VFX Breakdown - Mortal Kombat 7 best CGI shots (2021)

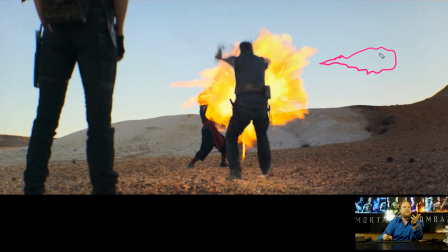236s
I mean, it's pretty straightforward to have like a sphere object or whatever you want to do, maybe have some particles shooting out if you want to do it that way. Some people work with, I use particles for everything because I can control everything then, because then they have attributes,
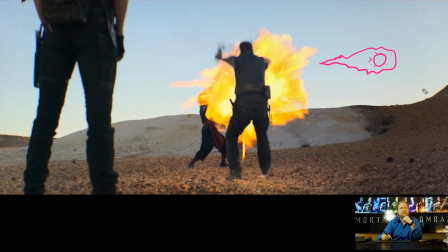253s
but some people just prefer to hand animate spheres and go into a lot of pain dealing with that stuff. But just to talk a bit about the impact, because just to go back to this for a second, you can see that as it hits, it kind of splashes out everywhere.
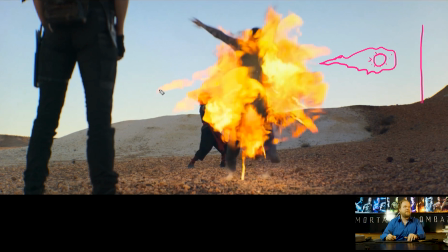268s
Now, what this is actually doing is it's a particle system. So you got these particles here creating these trails of fire that shoot out everywhere. And then you got more of this kind of radial splash of fire going around it. So to do that sort of effect, because it's really important, like you break things into elements.
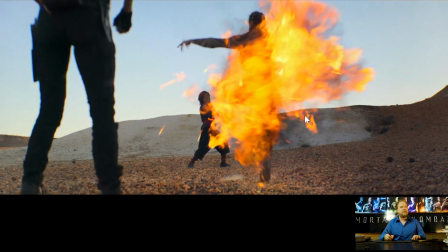287s
I think that a lot of people get confused when you're doing all of these fluid effects that it needs to be like one simulation.
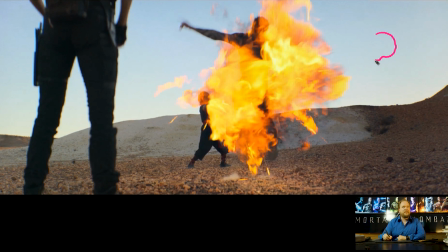294s
But really what you're doing is you're breaking into, like I said, the fireball that's going, this is like side view, So you can have the fireball, and then what you'll do is you'll have like a radial set of particles that shoot out. This is meant to be from the side. So you'll see that it kind of splashes out like that.
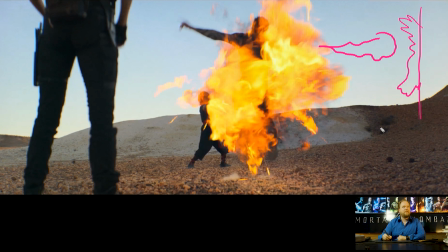311s
And if I were to do this from like the front, you're pretty much just getting particles to shoot out in every direction. And that is making it feel like it's splashing, it's impacting. And yeah, so that's pretty important.
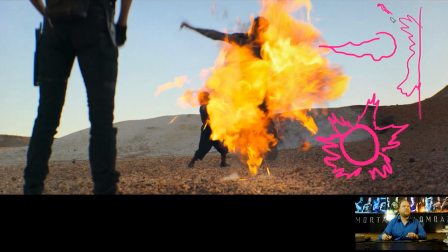329s
Then you're gonna have these like really fine particulate trails shooting out as well. And these would be a separate set of particles, probably a separate sim as well,
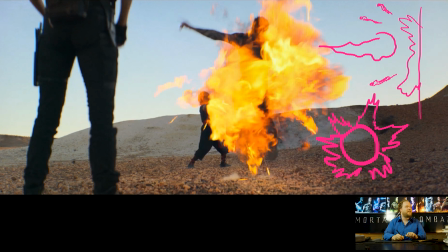342s
because what's actually happening, you can't see it, but there's actually like all this fuel that's kind of just sitting in the air. And because of that, all of the fire would tend to kind of get messed up. So you end up with at least three, might be hard to see that color, but three elements.
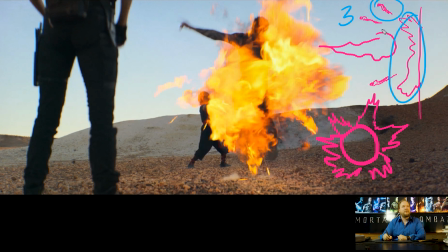359s
So we got the trails, we got the splash, and we got the fireball itself, and all of these come together. So hopefully that makes sense. But this is breaking down all the different elements so you get a better understanding of how this stuff works.
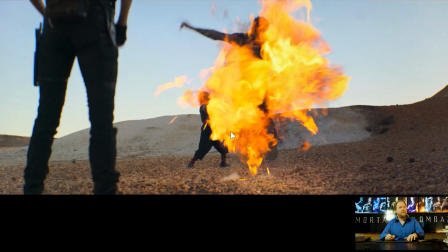373s
Now, I'll move on, but I just want to kind of go through some of these effects really quickly.
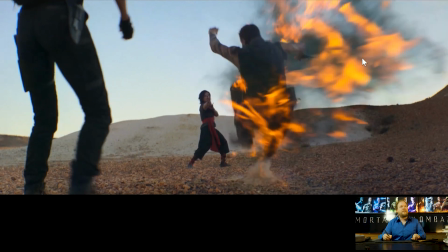380s
Other than that, you got the smoke.
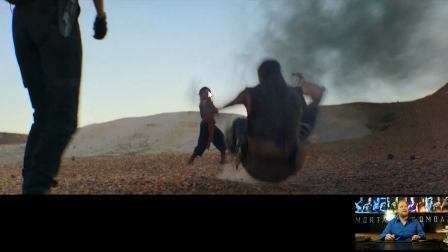382s
Typically, you can have the smoke actually generate automatically based on when all the fire burns up, all the fuel begins to burn up.
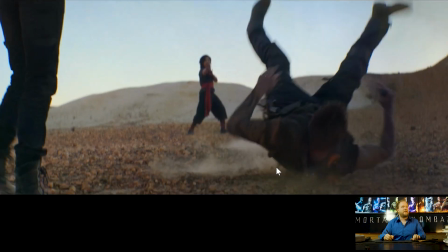390s
And then you have these dust elements here on the ground. And those are also simulated.
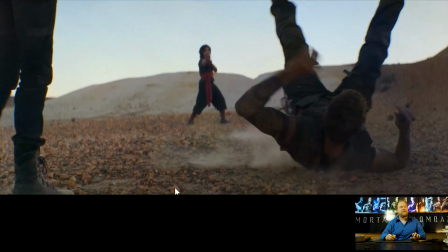397s
One thing you can do that works really well, and this is actually happening here, is like whenever you get a chance to actually add in wind,
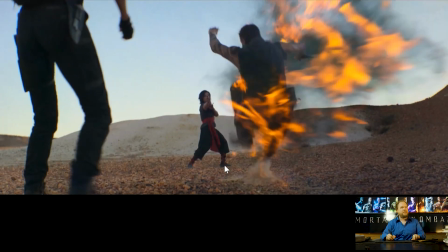405s
so you get this like slight drift of wind as these elements hit.
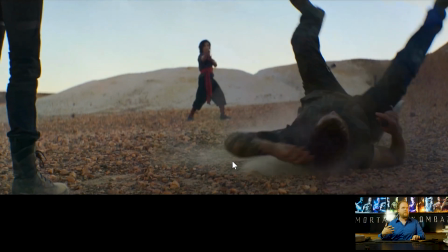410s
Whenever you can do this, it just makes everything feel way more integrated, way more alive, way more like it's tied into the real world.
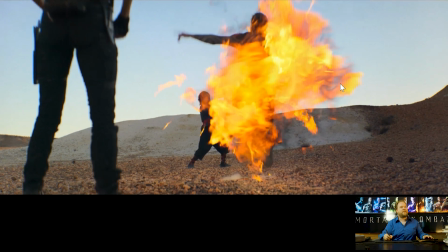417s
So it's really important to have that. And it's just such a subtle thing, but adding wind into your effects, a lot of the time everything just looks quite real.
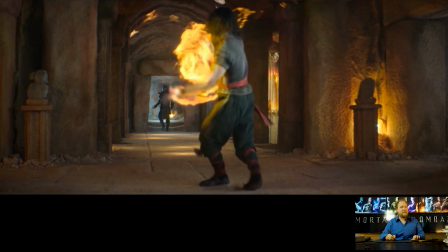425s
And a lot of the time, effects artists tend to forget that. You know, they get the simulation right, they're not thinking about adding wind.
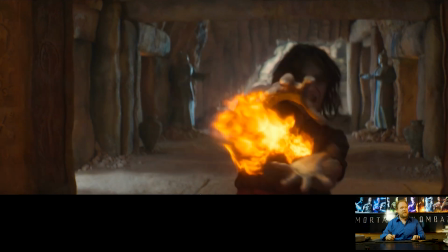433s
And it's just such a subtle thing, but it's night and day different. So to also talk about this is another shot, another fireball, but now we're indoors.
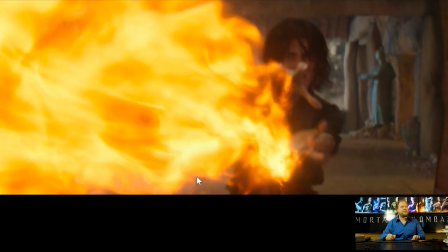441s
A couple things I'll quickly mention. I believe that the heat distortion is just a 2D radial effect, so there's just like a radial mask going out with noise,
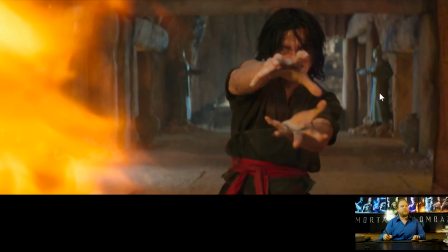450s
and you've just got that distorting the plate. I think that that's actually handled in comp.
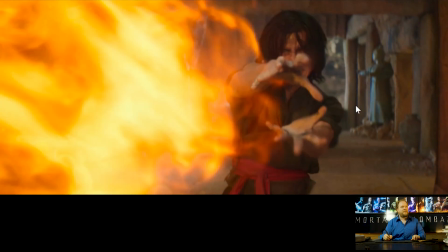456s
This here, same thing, it's just the fireball element that's been simulated before. It's quite saturated, same deal.
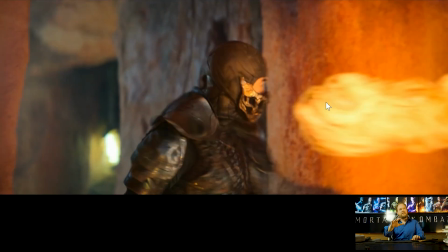465s
And there we see the follow through here as well. Now what's really important here is that this is actually an interior shot, and so the interactive lighting is really important.
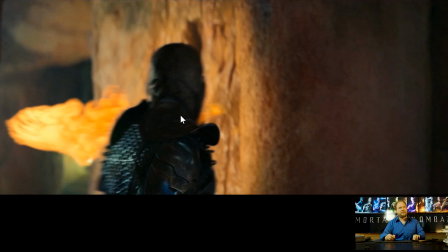473s
There is interactive lighting on the outdoor shots as well, and we'll talk about that in a second, but this is really important.
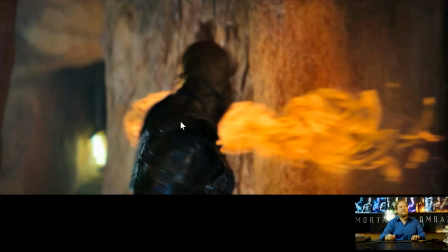480s
Like, it really helps sell the shot, because if this was just a bit of fire flying by him and didn't actually affect him, then it would be a whole other conversation.
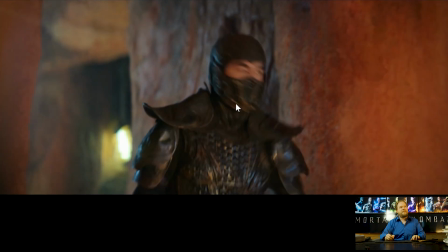490s
I think that in this case, the lighting,
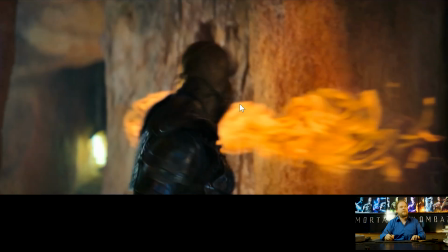493s
it could be actually captured in frame, but I'm assuming that that was just added in comp.
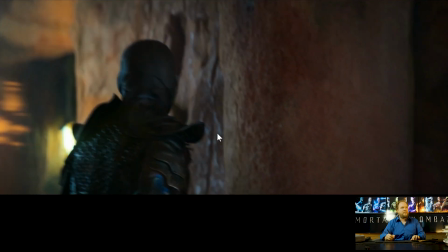500s
Just roto him and add in some interactive lighting.
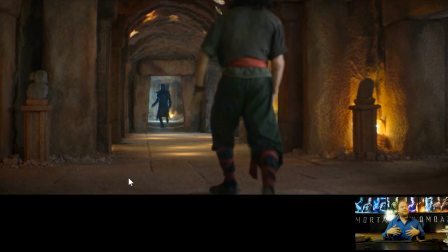504s
And you're just going to make that lighting flicker, so that way it feels more like it's actually alive, like it's a real fire element.
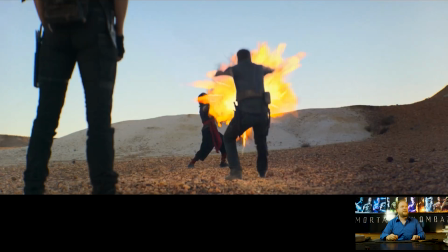510s
So, like I said, it's very subtle, but there is actually lighting happening here, and I think it is just complete roto.
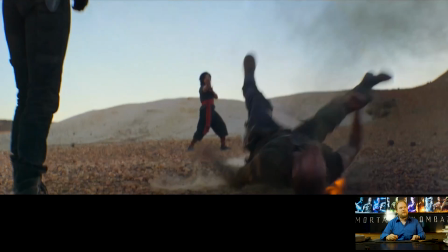516s
It's not actually being shot or lit in the actual shot itself.
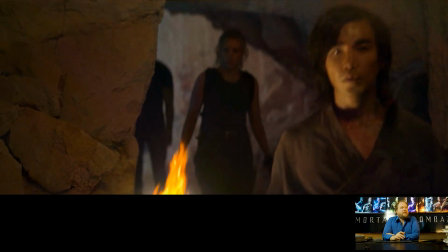522s
Okay, so let's just quickly talk about the hand flames. Pretty straightforward stuff, but I just figured I'd give some insight into this.
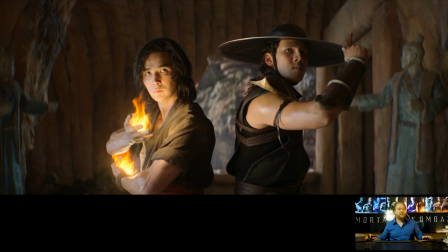528s
So, whether it's his hand or he's wearing a glove, and then it's just being replaced,
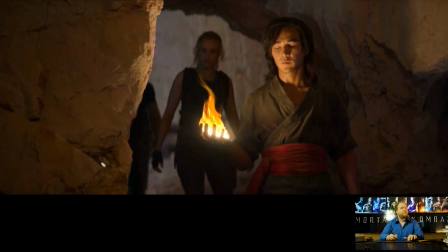536s
I'd assume a lot of the stuff actually has like an LED thing in his hand that's actually glowing. So that's what I assume is going on. And you could do it without it. You could just totally be like, okay, CG flame, and call it a day.
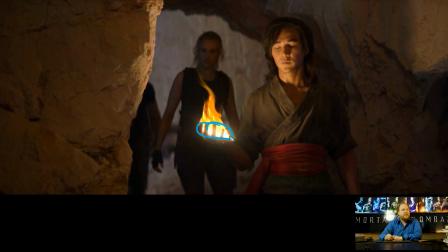551s
But the thing is that you want to have something like that for interactive lighting, because it's actually then going to splash light all over him. And the reason why I think it makes sense is the glove.
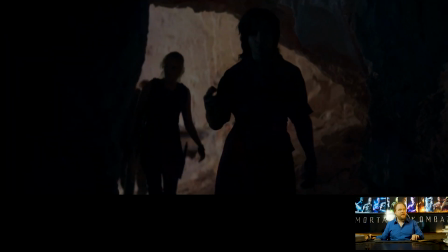561s
I don't have the full shot here, I'm kind of clipping it out, but he actually has his hand down and he turns it up.
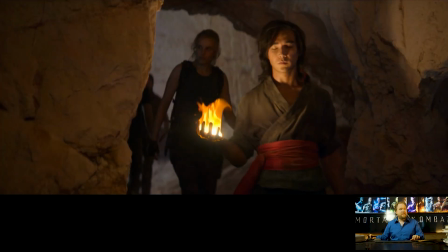568s
So it just makes sense to just give him a glove that has an LED lighting in it,
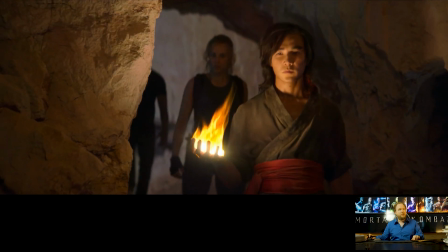574s
and then from there, just go in and doctor his hand if you need it to actually look like skin.
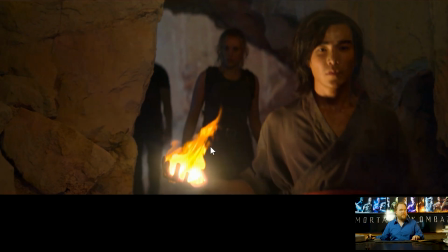583s
And the most important thing then is that you're going to get that flare.
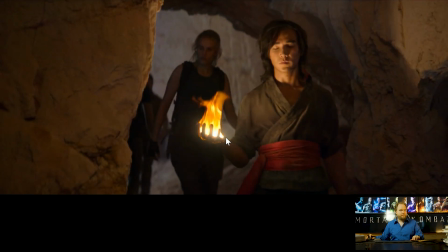586s
And by the way, like, this flare, all the glow and everything else, that I believe is all shot in camera.
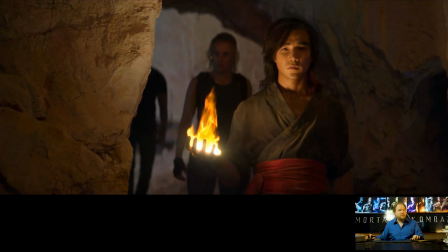595s
That's actually from the LED lighting in his hand. Again, could be wrong, but that's what I would do, and it's also what I think has happened. And then they're just adding in CG Flame in there,
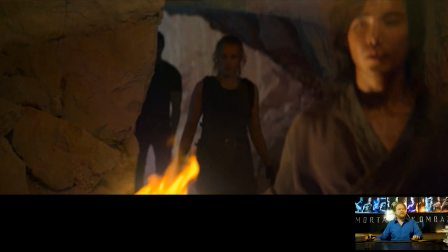607s
probably just doing a hand track or something, so that way you've got a skin hand, but mostly to include the fire and everything else.
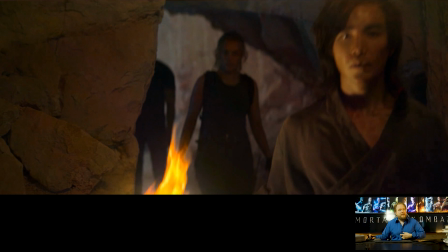614s
So pretty straightforward, and that's why I wonder if the lens flare here is actually shot in camera too, or whether it's added in post.
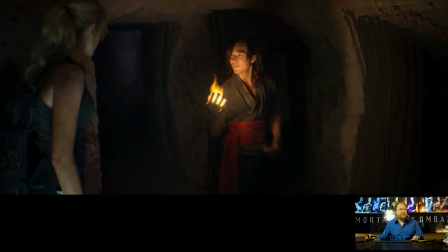627s
And again here you can see that it's actually playing a role, it's actually lighting him in the shot.
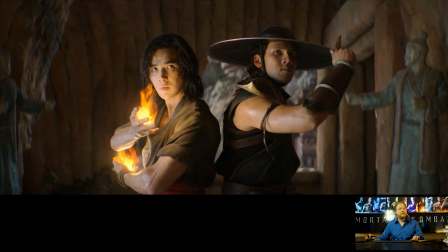634s
And then you have it here with two of them, same thing, you can see it's actually illuminating him, so it's pretty beneficial to have that, it's just going to really help sell the shot.
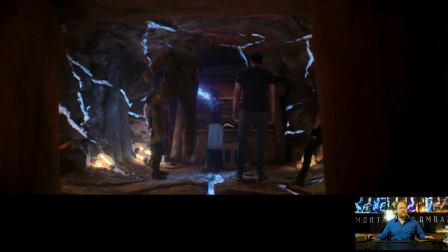644s
Okay, jumping into lightning, I'll go through this stuff. I think like most of my focus is actually going to be here.
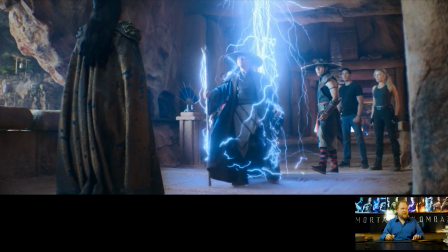650s
So lightning back in the day was actually kind of difficult to do,
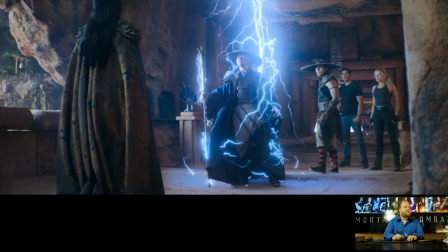655s
and it's not like it's a huge technological feat, it's just that there wasn't really a good practical way to do it. So usually you would do a couple things, is either paint, so like paint box I should say to make it a bit more obvious, like you would paint frame by frame lightning everywhere, kind of like Roto in a way.
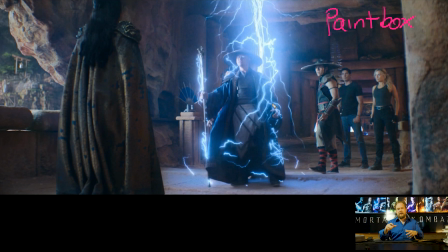675s
And that's something you would do so that way you could create lightning kind of dancing around, and you get some really ethereal kind of effects from doing that. And you think back to like Conan the Barbarian and so many other movies back in the day, like you would be doing this quite a lot.
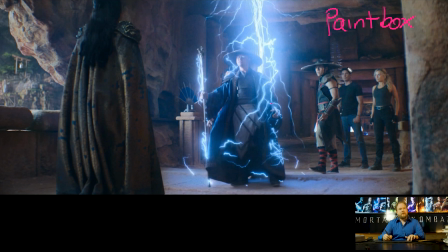689s
So paintbox is one approach. Then there's like stock footage or shooting elements separately, so you get like Tesla coils or other things to be able to utilize and comp in.
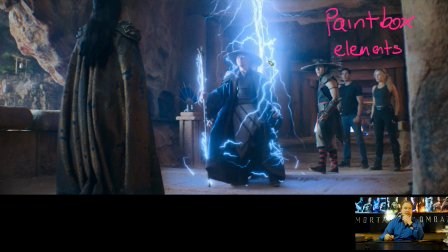704s
But ultimately, when you're doing 3D, most of the time it would look really terrible, because what you would have is pretty much just like 2 points and a spline being generated along it.
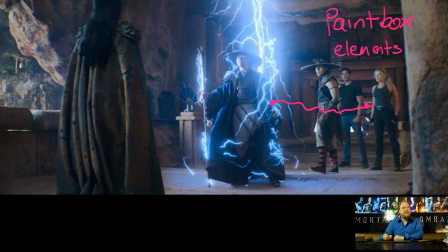718s
And so you get these really dumb kind of like lines going across, and you kind of have some of that stuff down here a little bit.